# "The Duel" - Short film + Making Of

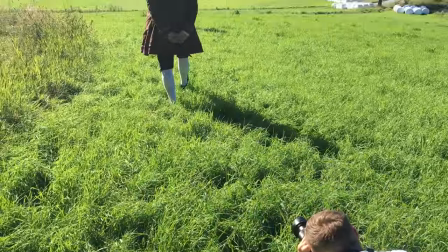245s
We had found the perfect location, with big open fields and small traditional-looking houses in the background.
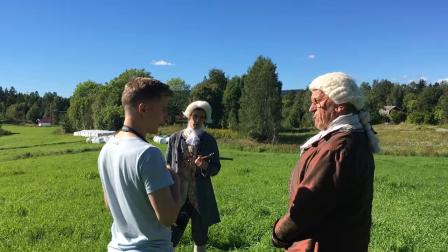253s
Because this was about a good old-fashioned pistol duel, I wanted the story to be set in the 1800s.
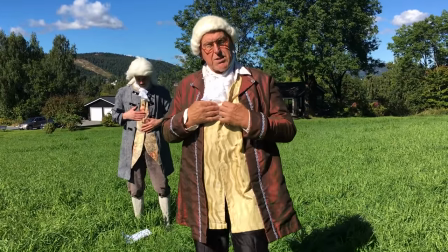260s
My friend Daniel had some contacts with a local museum, which let us borrow some old-fashioned looking clothes. I shot everything with my Sony A7S and the 24-70 f4.
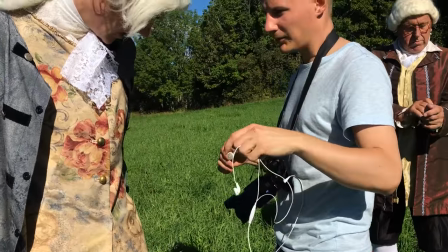275s
For the audio, I used the wireless Sennheiser lavaliers. I hate wires.
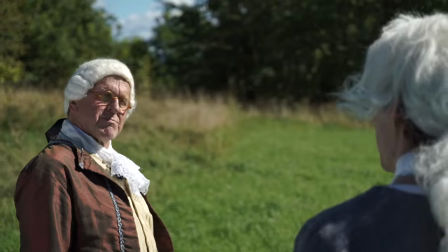282s
They stack themselves everywhere, all right? To conceal the lavaliers, we hid them under the handkerchiefs.
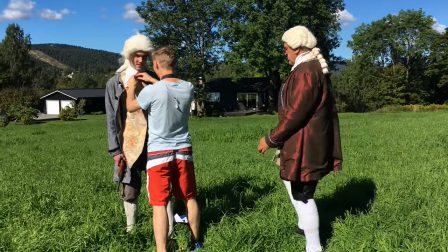290s
Although a dedicated boom pole would probably be better, I think it worked surprisingly well.
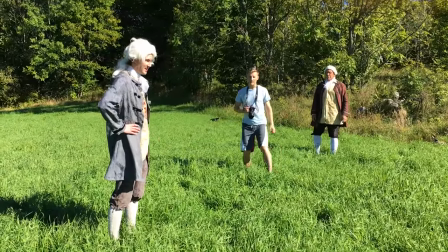297s
One challenge during the shooting was the strong, direct sunlight, so we had to use a reflector for most of the close-ups.
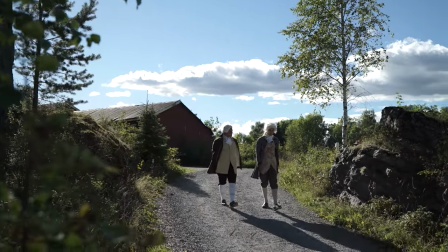306s
But this also gave us a really nice backlight, which I think always raises the production value. Like this backlight. As you can see, it gives a lot more depth to the image.
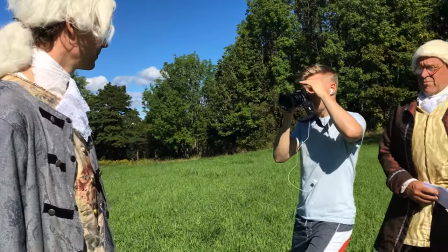319s
And thankfully, the A7S has an electronic viewfinder, so you can easily see the image.
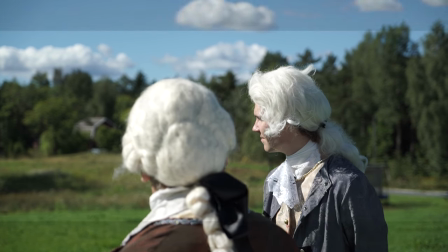325s
In addition, the A7S has built-in markers for filming in CinemaScope, which makes it easy to get the right composition.
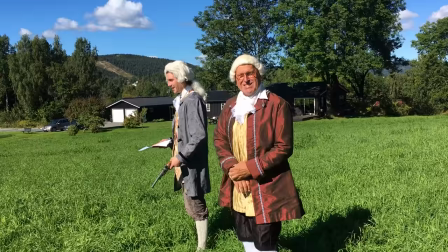335s
Another challenge was that we actually only had one pistol.
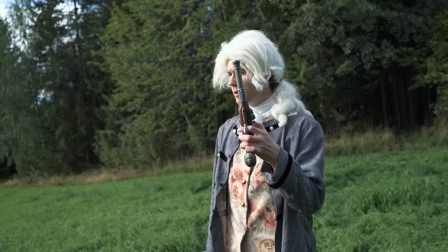340s
To solve this, I always filmed one of the actors with a pistol at a time.
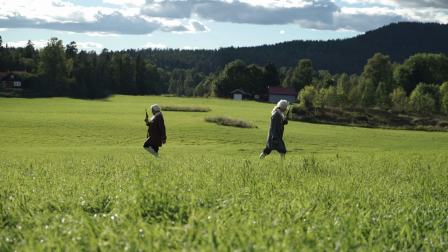345s Klar.
And this scene is actually two different shots, which I stitched together in After Effects.
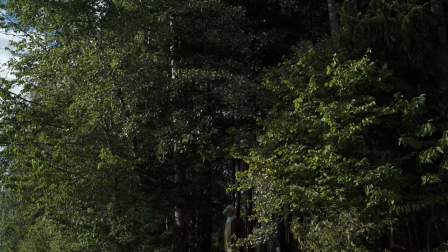354s
In this film, I also spent some extra time with the sound design.
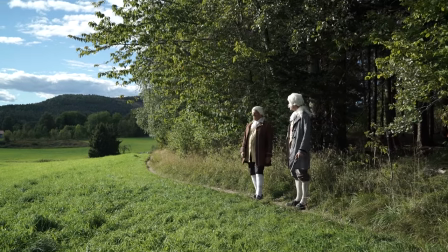358s
I noticed how much adding background ambience helped with the film's atmosphere.
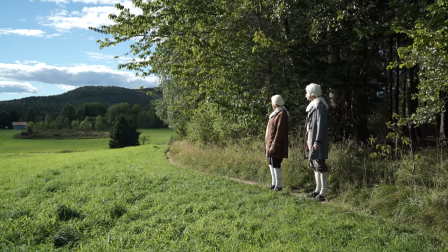364s Det var her det store slaget sto, for mange, mange år siden.
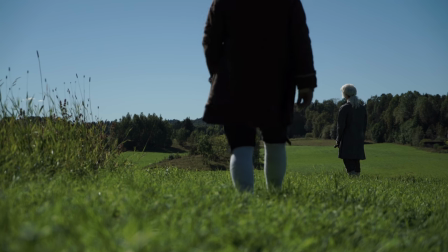372s
I also used a lot of sound effects to enhance all the small details and movements.
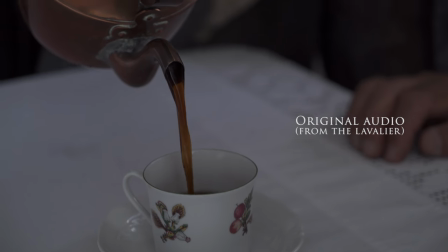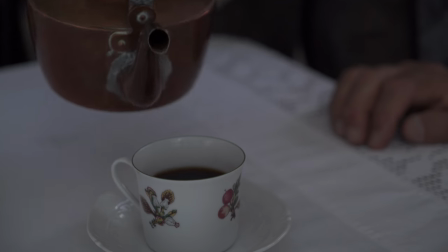385s
A final fun fact,
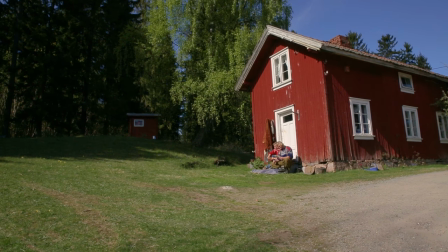387s
the old house at the end of the film was shot inside the house you can see in the background of the Norway 200 years film.
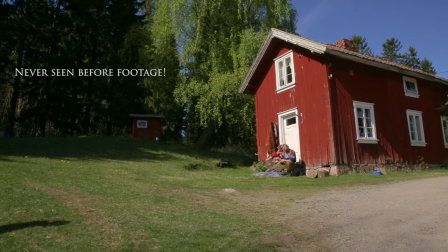396s Nordmenn og svenske. Sorry, bare fortsett.
Okay, so now we know about the production. But what's the deal with the story?
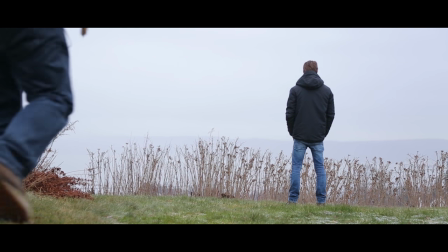406s
Well, the funny thing is that this actually started as a test film, which I made many years ago.
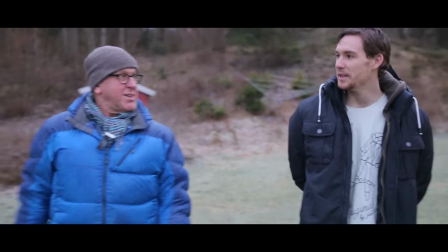413s
Although unintentional, what I really liked about the test film was the underlying tone.
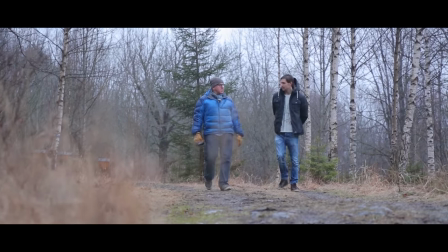420s
Both characters presented themselves as these tough and confident guys.
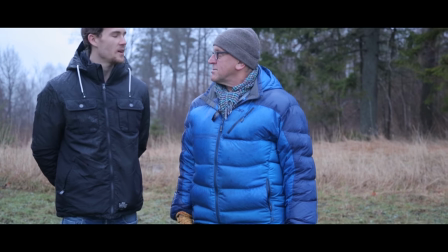425s
But when finally confronted with the real situation, they just found an excuse to back out.
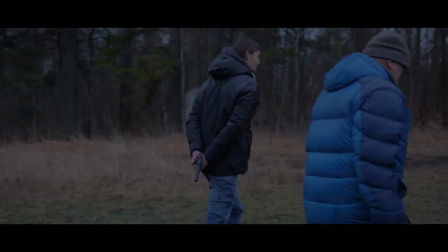432s
So it was all just a big anti-climax. Okay, maybe I'm the only one who finds this funny. At least I hope you enjoyed the filmmaking part. Finally, as some of you may know, Anders and I have been working on a lot of different projects lately. Most noteworthy, our biggest YouTube film so far, the Camera Hack short film.
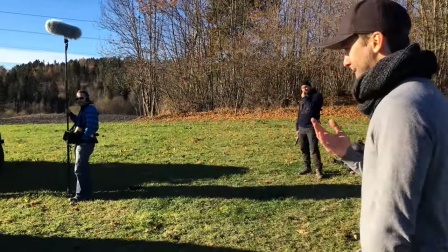455s
It's been an incredible experience from the very beginning. It's been a lot of work, but also a lot of fun.
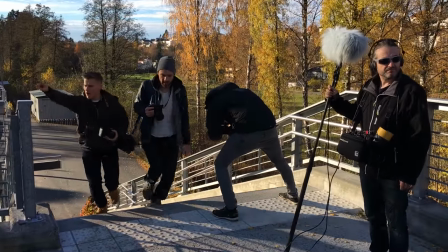463s Run!
We're now complete with all the principal photography and pickup scenes, and have started the editing. We hope to have everything ready in January. And of course, I have a lot more reviews and short films coming up. So stay tuned and see you soon.